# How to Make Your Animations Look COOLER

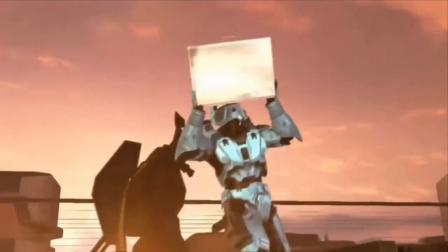(4:06)
It's because I like the concept of fighting on the back of a truck with a one-take camera that doesn't cut,
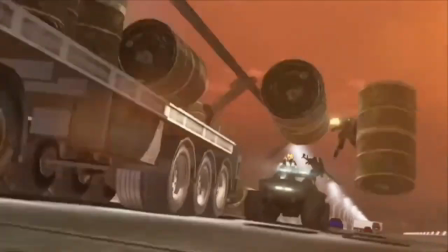(4:14)
it just pans over everywhere. The situation with people with jetpacks flying around shooting everything all the time, it's just a really cool concept.
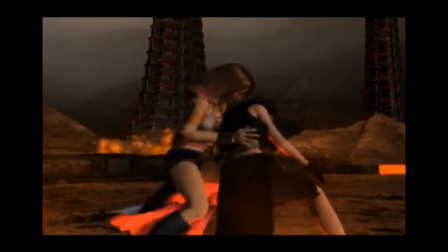(4:23)
And even though Dead Fantasy was animated like years before Ruby or Red vs. Blue,
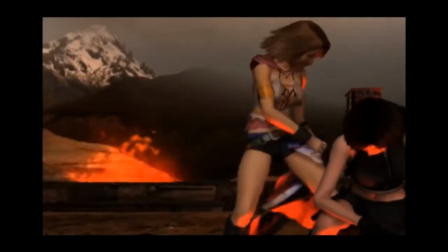(4:29)
I still like watching Dead Fantasy more than either of those. And it's not because Monty got worse.
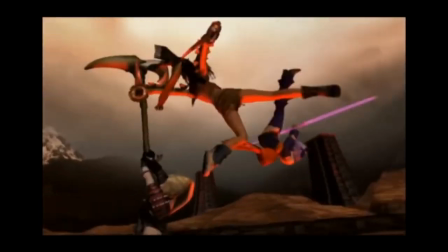(4:36)
I definitely can see the improvements in the animation since Dead Fantasy,
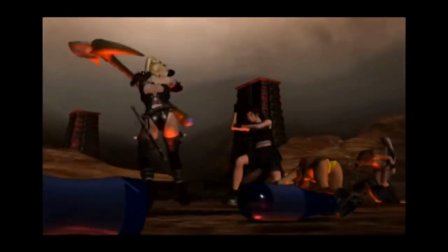(4:40)
but the situation and the action, everything put together, I just enjoy watching it more. Your favorite doesn't have to be your most current. And if you think your animation quality is just plain getting worse, you may just not be enjoying it.
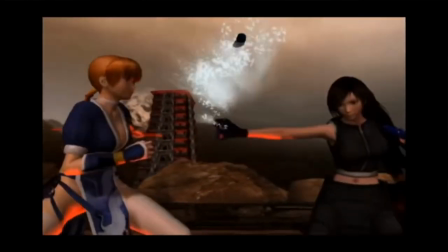(4:55)
Or you may have pushed yourself during a burnout, or maybe you're just not in a workflow suited for you.
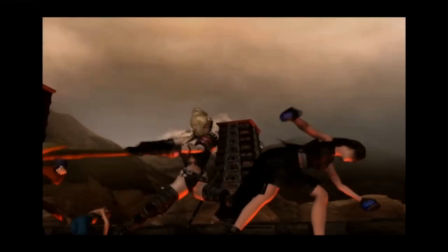(5:01)
Everyone has burnouts, everyone has moments where their mind can't be creative and has to take a break from it.
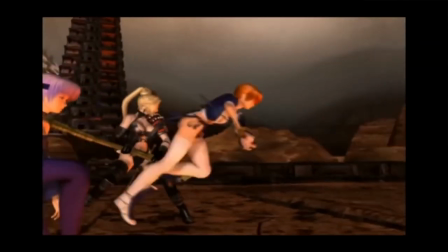(5:06)
Even if you really do want to animate, your mind may not let you. Don't fault yourself for that.
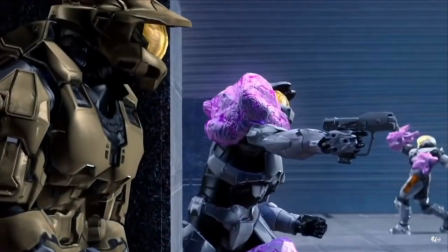(5:12)
Alright, therapy session over. Now I want to explain a few things that make animation cool so you can understand it better.
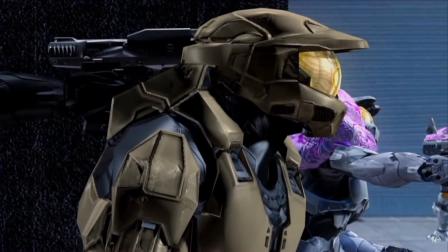(5:18)
I want to share this as an interesting way of looking at something.
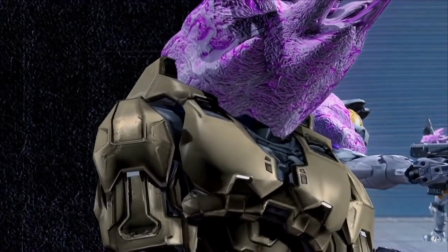(5:21)
If you were to circle every character in a fight scene and watch the circle's movements, does it make sense?
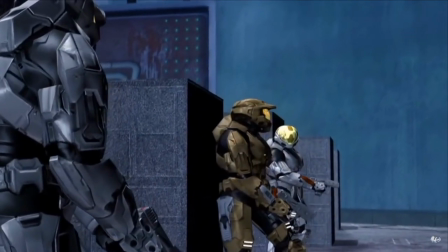(5:28)
Can you tell what's going on just by watching the circles? Let's see.
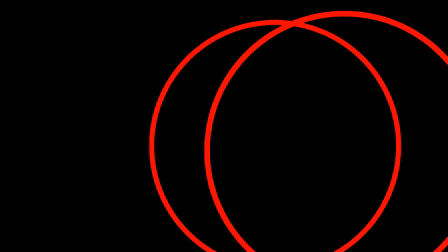(5:33)
This is just a small section of one of the many fights Monty Oum had done, and I asked people which Monty Oum animation this was from.
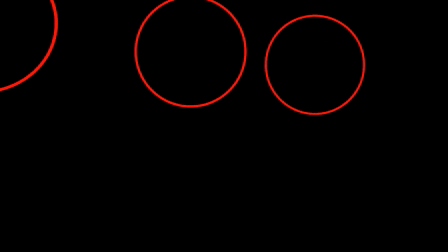(5:41)
People seemed to be able to study the circles to find out it was a 2v2.
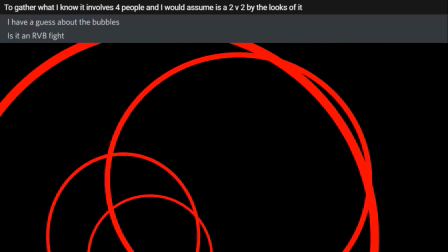(5:45)
Somehow people put together that it was from Red vs. Blue. Some people actually got it perfectly spot on just from watching circles,
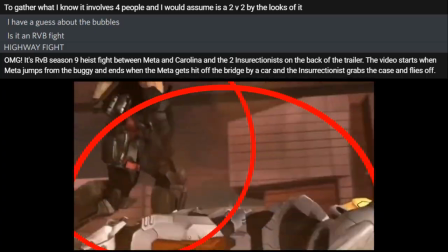(5:54)
managed to find out exactly what was going on.
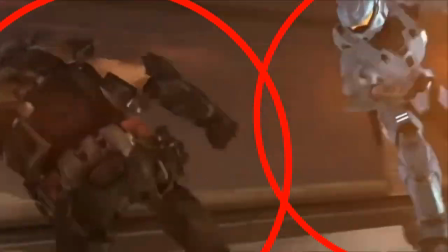(5:58)
For how difficult it seems this would be, some people have gotten incredibly close and also guessed it correctly.
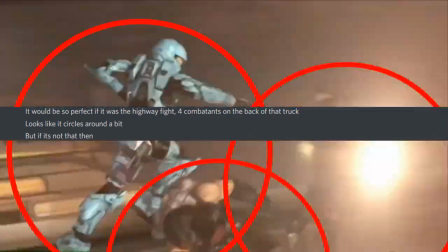(6:04)
At the very least, they know the premise and situation in the fight. Now, what would happen if you circled every character in one of your fight scenes?
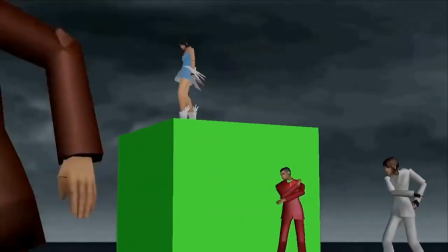(6:13)
Would it make sense as to what was going on?
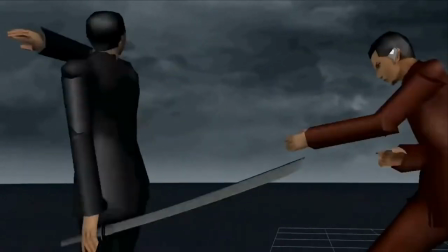(6:15)
I had a friend ask for some feedback on an animation recently, and he gave me the permission to use his video in my tutorial as an example.
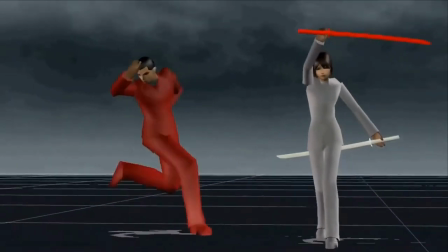(6:23)
I did the same thing I did with the highway fight and circled every character. Does the movement of the circles make sense this time?
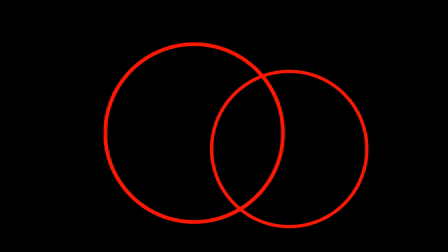(6:32)
I asked people, and they said they couldn't understand what was going on, or explain the premise.
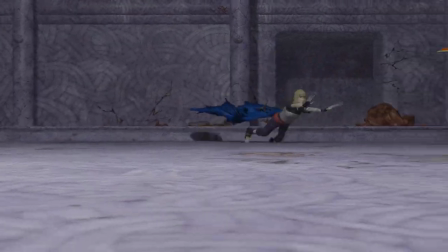(6:37)
Here's the actual animation. Now, obviously, you shouldn't have to understand everything from circles.
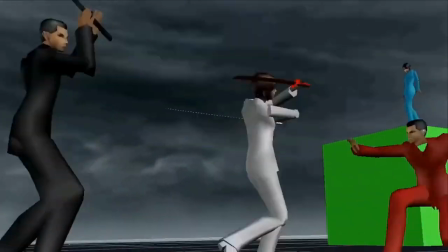(6:43)
I'd be surprised if anyone did, but it helps a lot and proves you are good with cinematography.
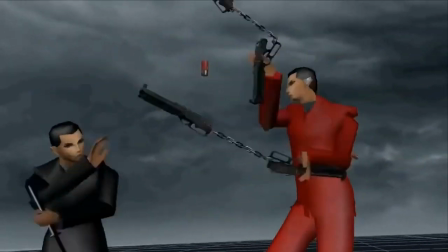(6:49)
If people can understand the premise purely based on circles, it means your animation is easy to follow and you understand the rules of the camera.
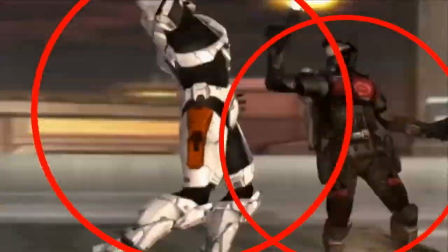(6:57)
Part of the reason Monty's was so easy to follow was because he did an amazing job with the camera revolving around the situation.
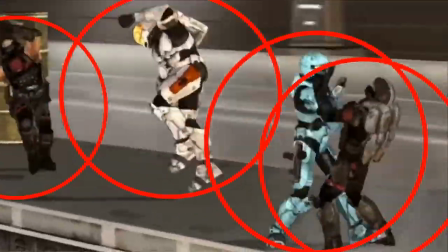(7:03)
The camera doesn't focus on one character, but the situation in general.
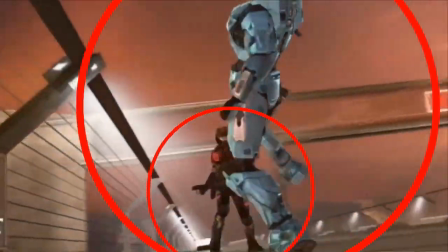(7:08)
When the camera spins around, it keeps the main characters in the middle of the screen, and when the characters move,
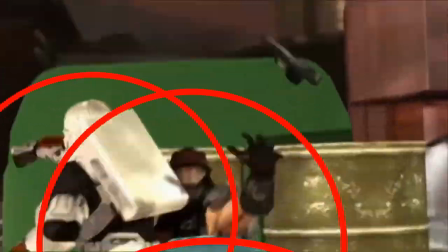(7:13)
the camera keeps up with them, making sure that for the most part, they don't stray too far from the frame they are in.
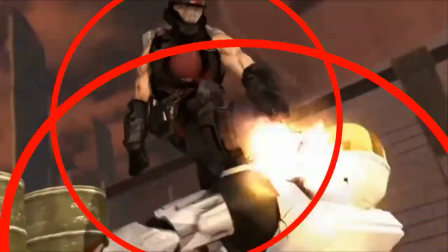(7:19)
I noticed it while editing the animation. There was a lot of times where I didn't really have to move the circle at all, even when the characters were moving.
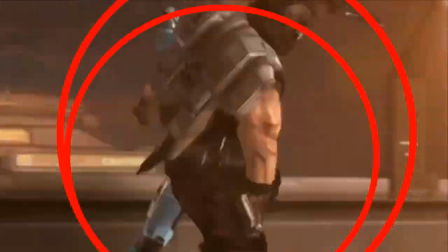(7:26)
They weren't spastically changing where they are in the frame.
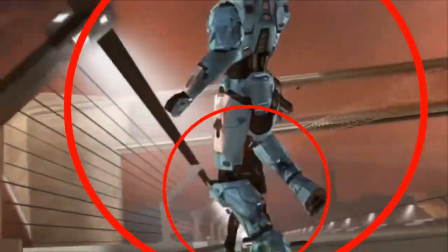(7:31)
When Carolina is doing the backflip slow motion dodge, the camera spins around her but keeps her exactly in the same spot on the screen.
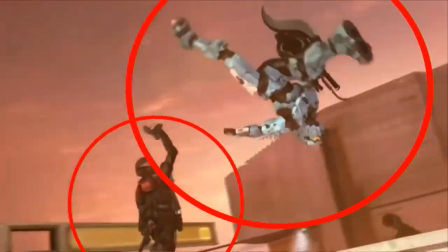(7:38)
I didn't really have to move the circle that much. Comparing that with this shot, the character does a spin attack midair,
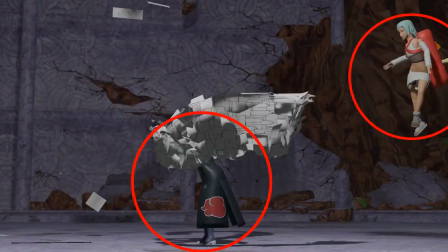(7:45)
but I had to adjust the circle by a large amount every single frame because the character didn't stay in the same frame it was supposed to.
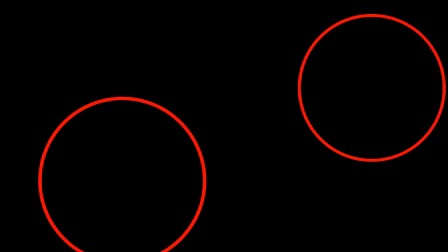(7:51)
In the end, the circle ended up spastically all over the screen.
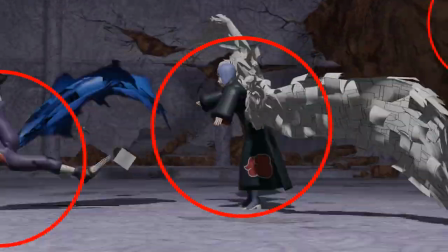(7:55)
When this girl is running towards the fight, the camera seems to be pointed off to the side instead of getting both of the characters in shot.
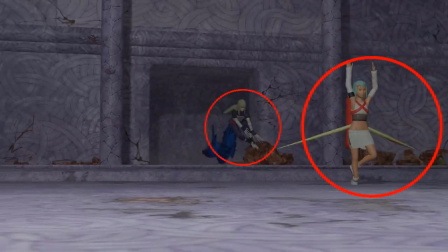(8:01)
The camera seems to move and jerk in the direction of the certain attacks thrown to try and add more impact,
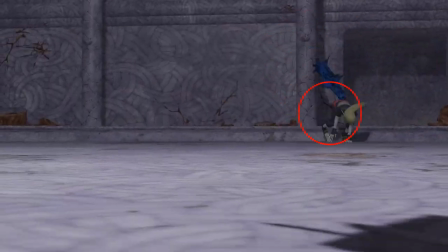(8:07)
but it almost seems more like the camera is confused than understanding what's going on. The camera should have a clear and smooth path focusing on the fight.
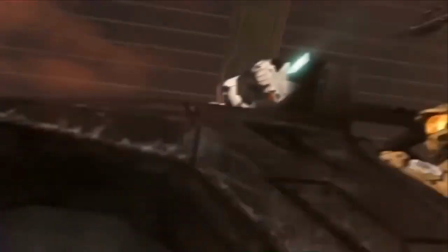(8:16)
When a character moves from the position it was in the frame, it should make sense.
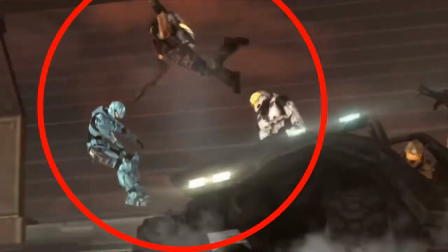(8:20)
For example, they get hit and they move closer to the end of the frame. The most important part of the shot is the middle.
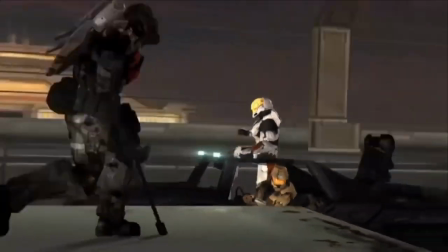(8:28)
In all these fights, the middle is where your eyes are drawn. When there are two people on either side of the frame, their punches land in the middle of the frame.
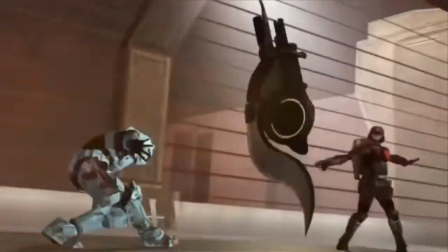(8:36)
To drive it home the fact that Carolina wields this new weapon, the camera is viewing the weapon in the middle, so you make sure you are aware it changes the fight.
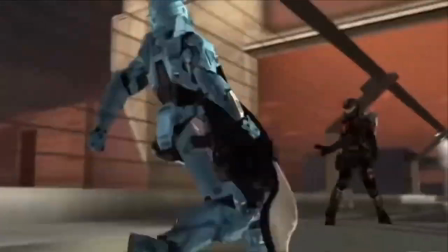(8:45)
If York had thrown the gun to Carolina from the background instead of the foreground,
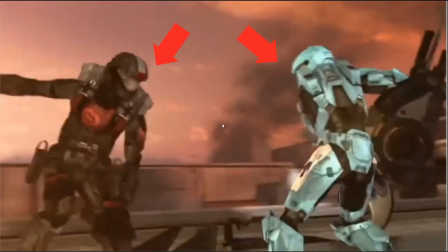(8:50)
and the camera stayed focused directly on Carolina and the ODST instead of the gun, people would wonder where the gun came from,
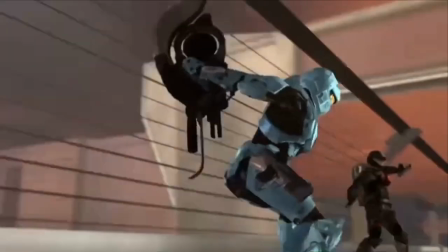(8:57)
as it was not properly introduced. The same thing is done here.
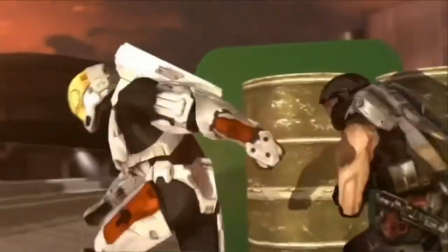(9:01)
If a character is in the center of the frame during a fight, there are a few things it could mean.
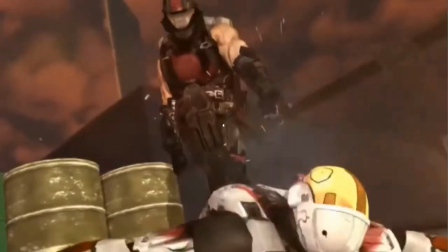(9:07)
They could be shown in the center frame if they are winning the fight, or they are knocked down and in the center of the frame to bring home their elimination.
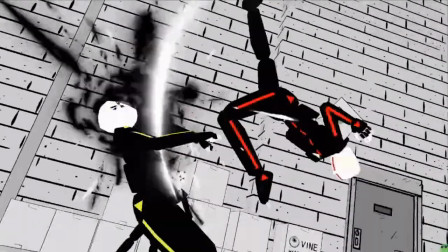(9:15)
Or they are doing something different that may change the plot of the fight, and yes, a fight has plot.
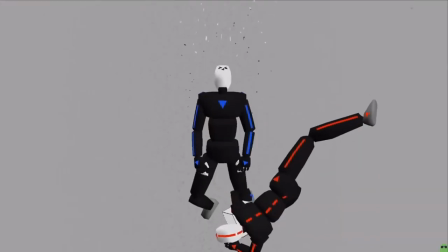(9:20)
Some people seem to forget that. You can kinda think of it as King of the Hill.
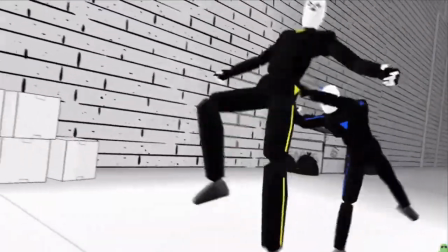(9:24)
Every character is fighting for the center of the frame, but whenever conflict comes in, the camera gives half of its attention to that character.
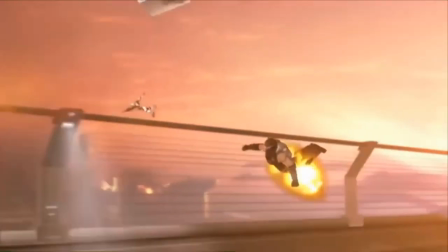(9:31)
So with the camera half focusing on one character, they both try and fight for the camera's full attention.
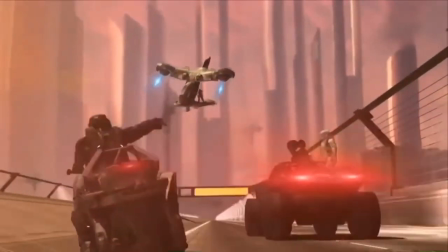(9:38)
Sometimes one character does something different, like a really cool move that deserves full attention.
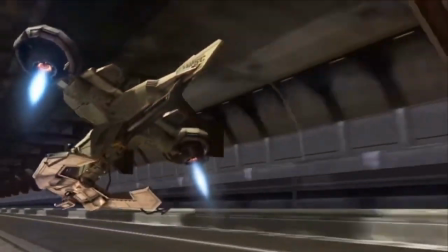(9:43)
A shot where only that character is in frame. Let's call them anticipation inserts.
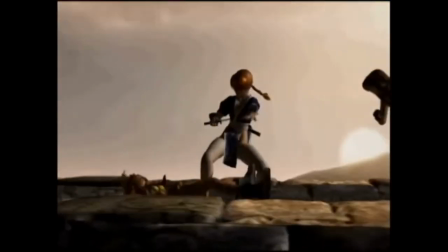(9:48)
Notice how in these examples, the one character is the main focus to put emphasis on how hard their next hit is going to be.